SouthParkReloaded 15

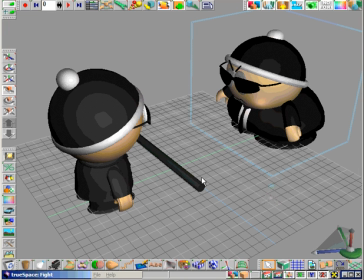Here I'm going to show the details of how to animate the scene when Neo kicks a pipe at Agent Smith and Agent Smith flies off backwards.
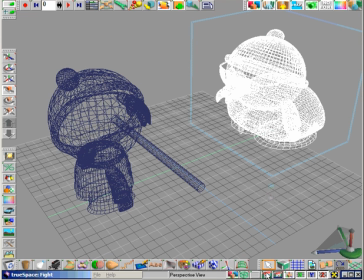I've loaded the Neo and Smith models.
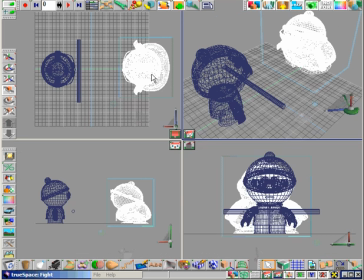I modeled Agent Smith just like I modeled the Stan model, except his body is a little wider because he's played by Cartman.
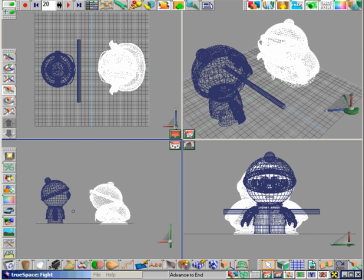Switching to the 4-view layout, we're going to go to the first keyframe, which is frame 20. Here, we move Smith closer to Neo. For this animation, Agent Smith will begin by coming at Neo from the right, in an attempt to tackle him.
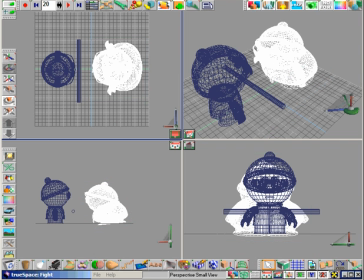In addition to moving him in closer, we will rotate his body slightly downwards, and his head slightly upwards.
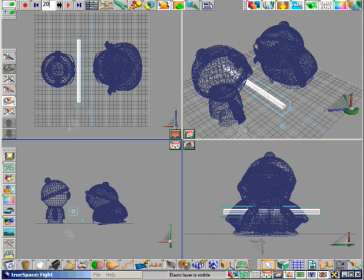Once we're done positioning Agent Smith, we have to get the cylinder that represents the pipe, and move it down slightly.
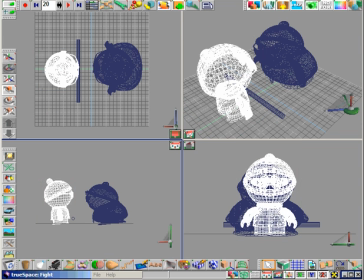In the split second before Neo kicks it towards Smith, it will be falling. Since Neo will be moving in to kick the pipe, we also have to rotate him accordingly. The legs of these characters are very small, but rotating them will add to the effect. Also, since this character is leaning backwards and extending his foot,
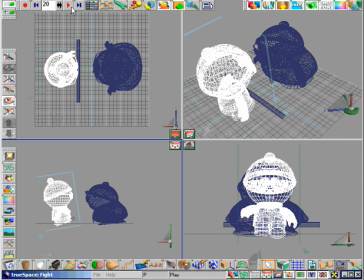you've got to remember that in order to make it look realistic, you have to move his hands into the proper position to make them match the movement of his legs. Remember, you can add a great deal of realism to any character
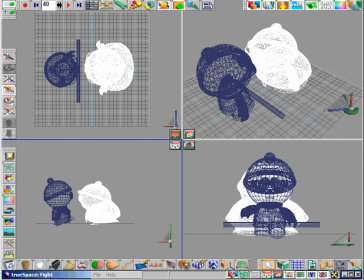simply by knowing that they have a center of gravity just like humans do, and positioning their body parts accordingly.
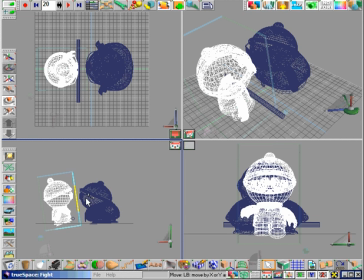Effects such as throwing your left arm forward when you give a strong kick with your right leg may seem trivial, but if you do not include these small subconscious movements in your animations, your characters are almost guaranteed to move awkwardly.
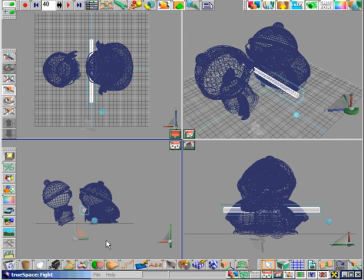In this next keyframe, Neo has kicked the pipe, and it has flown through the air towards Smith.
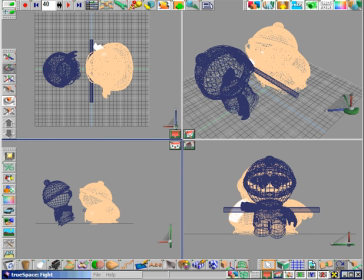This is the exact moment when he is hit in the chest. We're going to open his arms slightly, showing that the force of the impact is about to throw him backwards.
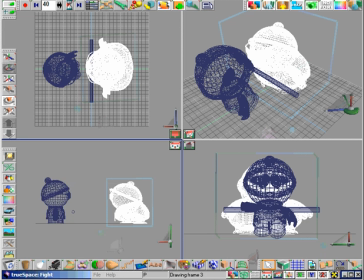I'd recommend that every time you set a keyframe, you click the play button in order to take a look at what the animation looks like so far. Don't look for tiny details, simply verify the general movements of the characters and correct only large problems with their movements.
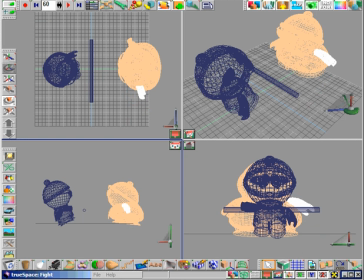After all the keyframes have been set up, then it is time to go back and modify the details of the animation, such as points of contact and the smoothness of function curves. Modifying function curves will be discussed in the bullet time chapter in detail.
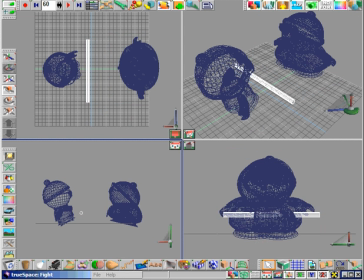It isn't too necessary in an animation like this one, so don't worry about it for now.
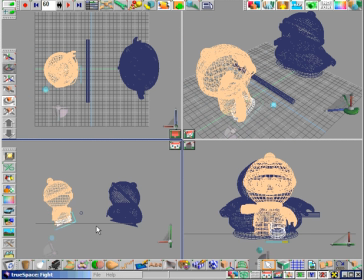At keyframe 60, we move Smith backwards because the force of the impact has thrown him back. The pipe needs to be moved downwards. After bouncing off his chest and transferring all its kinetic energy towards him, it is left with no forward momentum and simply falls on the floor. Since Neo is done with his kick, we also reposition him in a more vertical stance.
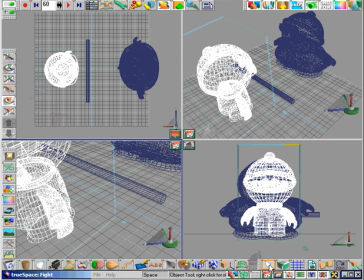You'll notice clicking on perspective view doesn't reset the 4-view layout back to one large view.
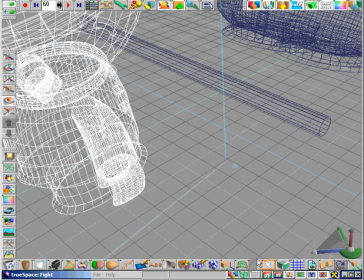It simply sets one of the windows to perspective mode.
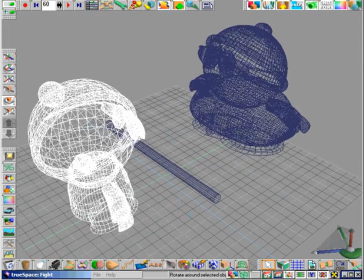Just go back to the standard views layout and rotate the view around until you see that you have a good angle on the animation.
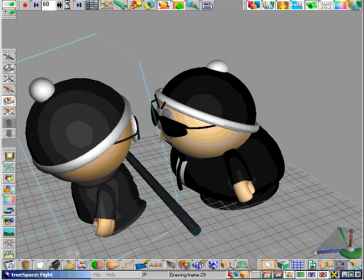The best way to preview it is generally in solid view mode. We see in this view the animation has come out pretty well and the characters are moving realistically.